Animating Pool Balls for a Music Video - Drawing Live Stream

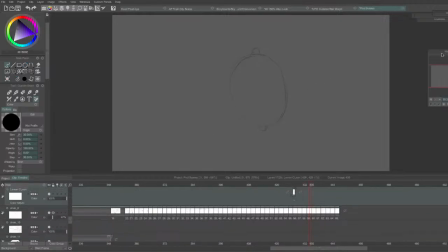2532s
Looking at reference at lemons, and they kind of have like an outie belly button.
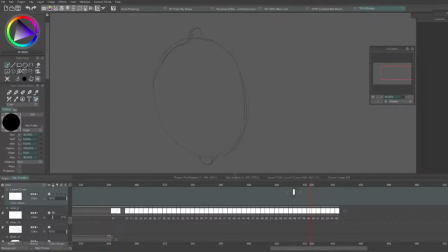2538s
So it's like this little thing that sticks out.
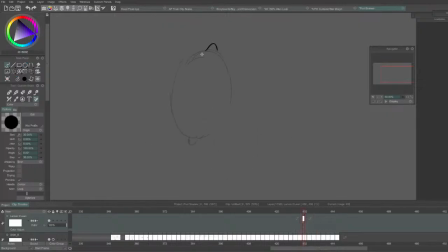2545s
They have one that's like more pointy, and then another one that's a little bit more chubby and flat. But on the roughs, I kind of drew them both as like pointy outies. So I might flatten one of these, but I'm not sure yet.
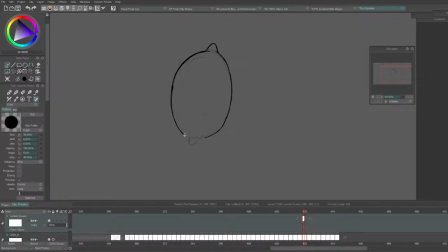2563s
I guess I could flatten this side a little bit. And of course, it'll be clear that it's a lemon once I get the actual coloring in.
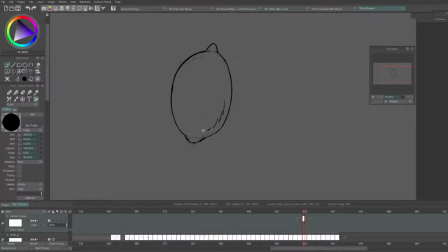2578s
Do want to kind of keep that kind of sketchy feeling. I just draw some little sketchiness down here to indicate the lighting. Even just one line of like around the
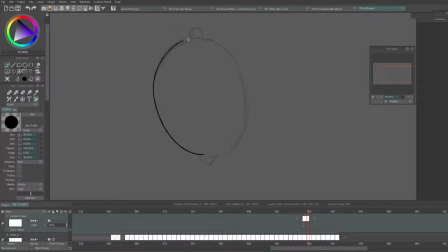2593s
surface of an object can be used to indicate highlight or shading. It's like you don't need a bunch of gradients necessarily. Just something that wraps around the 3D form indicates the shape and also the direction the light's coming from.
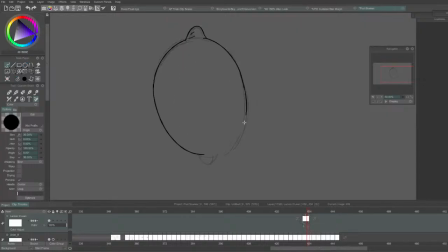2611s
Now this is kind of a abstract type of thing. It's like not super realistic, so it doesn't need to be like very logical or anything,
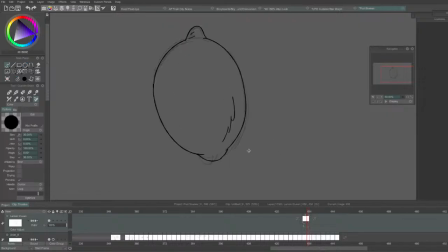2625s
but I do want to kind of make it feel like it's still kind of 3D, especially as it's coming in towards the screen on the Z-axis. That's the thing I've been trying to do more of with animation is sometimes,
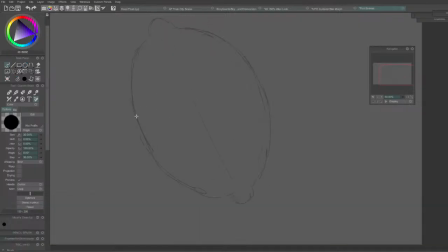2641s
especially with 2D stuff, it can be tempting to just, well, draw it as 2D. Draw it like a flat surface where things are just moving up or down the screen or the page. But it can be really interesting to have stuff coming into the screen or away from the viewer as well.
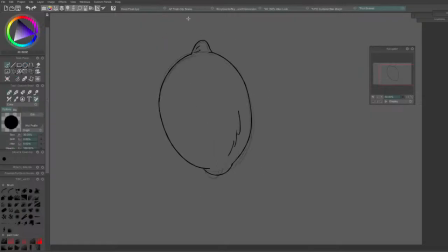2661s
It just makes it feel more dynamic. And so I'm trying to do that right now. Have this lemon kind of spinning around, and it's going to be coming into the screen.
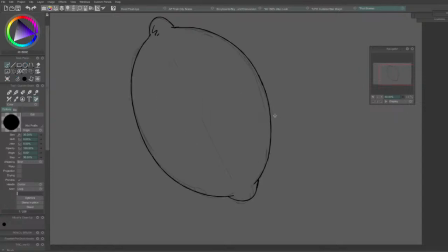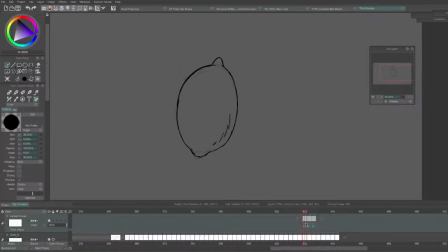2681s
So just going to see how these three frames look so far. Oh, that's not too terrible, I guess.
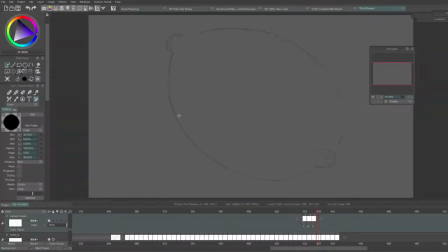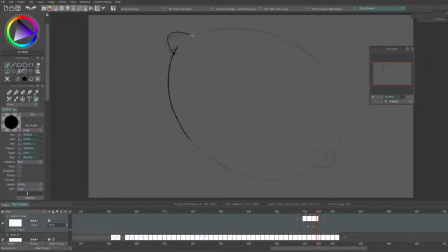2704s
And I'm doing a lot of flipping back and forth to compare the current frame from the previous frame. because it's not any one frame that's the most important, but how do all the frames flow together as a dance? How do they flow in succession, leading from one instance to the next?
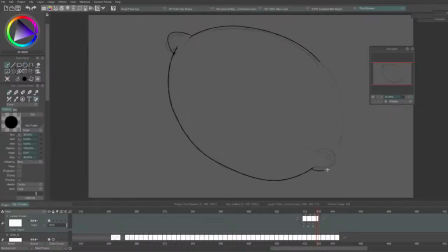2724s
You could have a really great drawing, but if the drawings around it have bad spacing or weird timing, then in the context of animation, in the context of motion, it's not going to feel right.
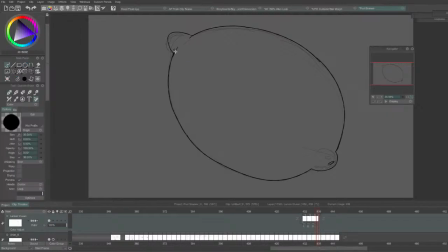2740s
On the flip side, you could have a bunch of kind of mediocre drawings, but if the spacing and timing is well planned, that will feel a lot better than the example of one really good drawing with bad spacing and timing around it.
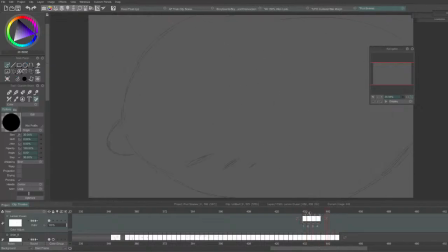2758s
And so like this isn't like particularly difficult lemon, but you can kind of feel the energy, how it falls in, speeds up, then zooms past and goes into this next crazy scene.
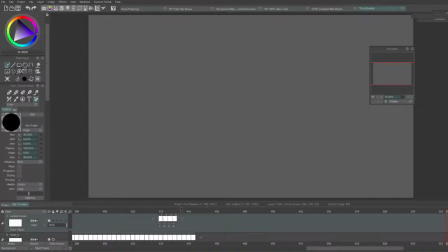2775s
I'm just trying to keep the timing, have a texture to the timing.